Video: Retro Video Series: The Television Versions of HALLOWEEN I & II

Now, these days, they would just kind of pile in more ads and whatnot and add more ad space, but back at the time and whatnot, it was kind of the thing where a lot of films would get extended out for the TV network debuts and stuff like that,
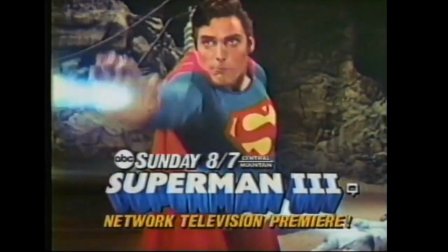[4:24]
like the couple of Superman films with Christopher Reeve. I know that Star Trek, the motion picture, got an extended cut on TV or whatnot,
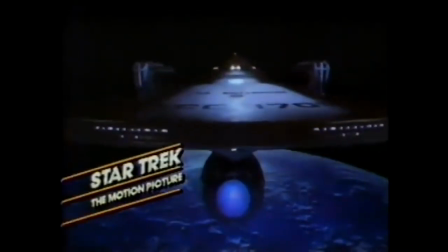[4:32]
which was usually not approved by the directors or just kind of like the producers, kind of expanding the film out. Sometimes it was to fill in even more ad space that made it longer. But in this case, it was just the fact of the film runs too short. We need to extend it out in some way possible.
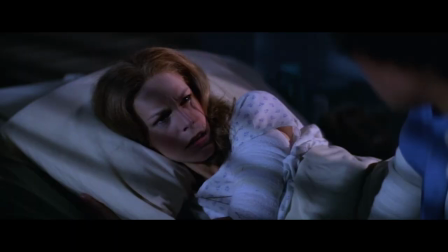[4:45]
So they actually gave John Carpenter some money and some time in the production of Halloween II where you got Jamie Lee Curtis and Donald Pleasance a few of the people available.
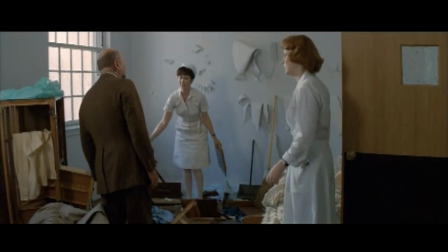[4:53]
They kind of go off and shoot some additional scenes to fill out the runtime for, like, the two-hour broadcast or something else like that with all the ads and stuff like that. So it adds some interesting things here that do kind of, as you're going up to Halloween II and you've got this entire hook of the brother-sister angle between Michael and Laurie, I figured they'd do something to kind of tie into it. Kind of like, okay, we'll show some additional scenes that make it seem like there's stuff we might have cut from the first film because who knows whatever back then, 1981, no one really knows anything. So unless there's some interview in some magazine somewhere, no one really knows anything about the fact that these weren't cut scenes. These are newly photographed and added scenes to the film. So a lot of the interesting little things in terms of what they added into the new cut of Halloween.
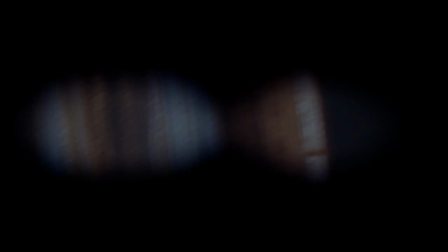[5:38]
Was after the opening sequence. I got the entire thing from where young Michael goes off and kills his sister Judith and stuff like that.
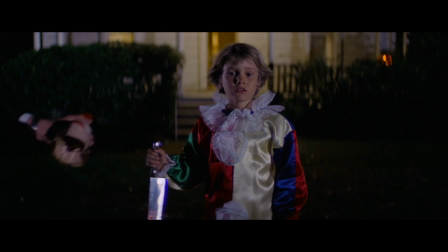[5:45]
But it cut to a couple years later, where there's an interesting type of thing, where there's a title card that's been missing from the Screen Factory release of this whole thing on their DVD and Blu-ray releases,
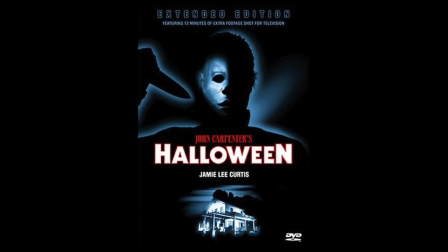[5:55]
where it was just present on the Anchor Bay version of it many, many years ago, where they kind of like say it's Smith's Grove Sanitarium and the date and stuff like that. It just goes in the entire sequence where really the strength of these couple sequences that we have with Dr.
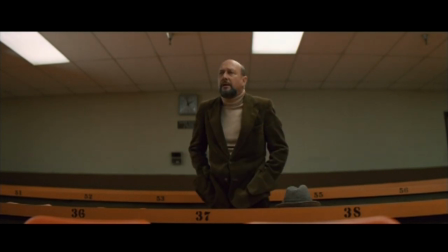[6:08]
Loomis is the fact that Donald Pleasance is giving his gravitas to this character right in Halloween 1 mode. Not so much the more amped up, more kind of panicky type of off-the-handle type of thing he has with the sequels. Much more back to that subtle subdued type of performance he had in the first film. As the entire thing was just kind of talking with the Smithsgrove board here.
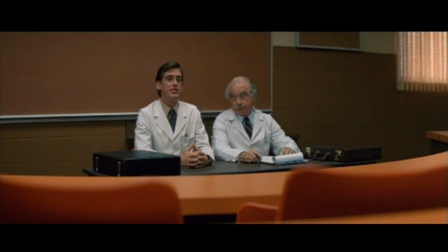[6:28]
And they're kind of like dismissing his claims or whatnot about Michael being too dangerous. He needs to be put in a maximum security facility.
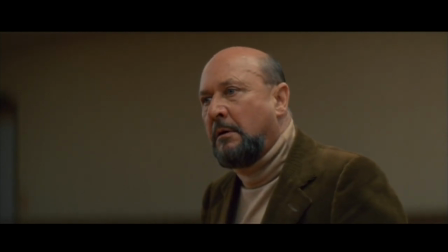[6:34]
Kind of doing the setup for the scenes we'd get up later on that were in the theatrical cut where he breaks out and stuff like that.
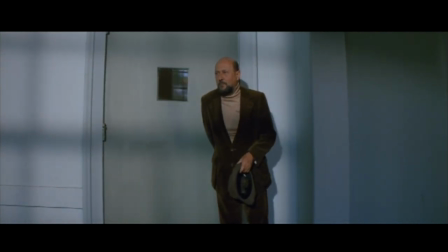[6:39]
Just a little setup of the scenes here and there. And just getting a little bit of him going off and talking with Michael. saying, oh, you fooled him, Michael, but I know better, and stuff like that.
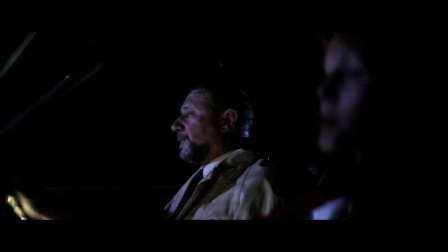[6:48]
Subtle foreboding type of things that could build up to where you eventually get in the theatrical cut, where they're going off to Sins of Smiths go with Marion Chambers and stuff like that to bring Michael to his court hearing, stuff like that. So, they're good scenes because Donald Pleasant's giving that great performance, but they're not necessary scenes that really tell you much about the story here. Just kind of things that, again, expand out where you can and kind of set things up to some degree or whatnot,
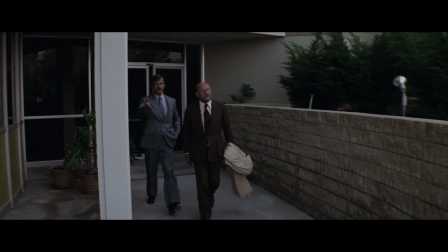[7:09]
but the next scene is right before you've got Dr. Wynn and Dr. Loomis exiting Smith's Grove,
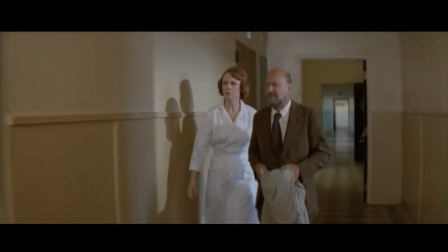[7:14]
and Loomis is going to go off and chase off Michael to Henfield. You have Loomis going off and seeing Michael sell in anything like that, his room and whatnot, and you see Sister scrolled out in the back of his door or whatnot, so that's the one thing that kind of suddenly sets up where you're going into Halloween 2 and stuff like that, so they kind of like figure, well, we might as well do something that ties into this new retcon plot to us for having the sequel, since we're shooting and everything at the same time, so, a little set of things, so if you like that plot twist, in Halloween 2, that kind of adds a little more, something to it, that really has no context in the first film whatsoever, and the only other scene is the fact that they, added in this whole thing, just, again, a full,
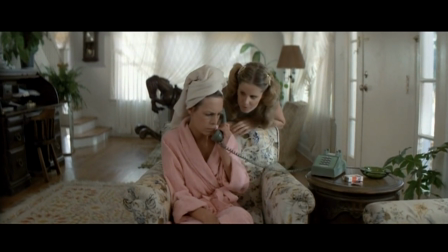[7:53]
filler padding scene, that has Jamie Lee Curtis, and PJ Souls, and Nancy Loomis kind of talking on the phone about,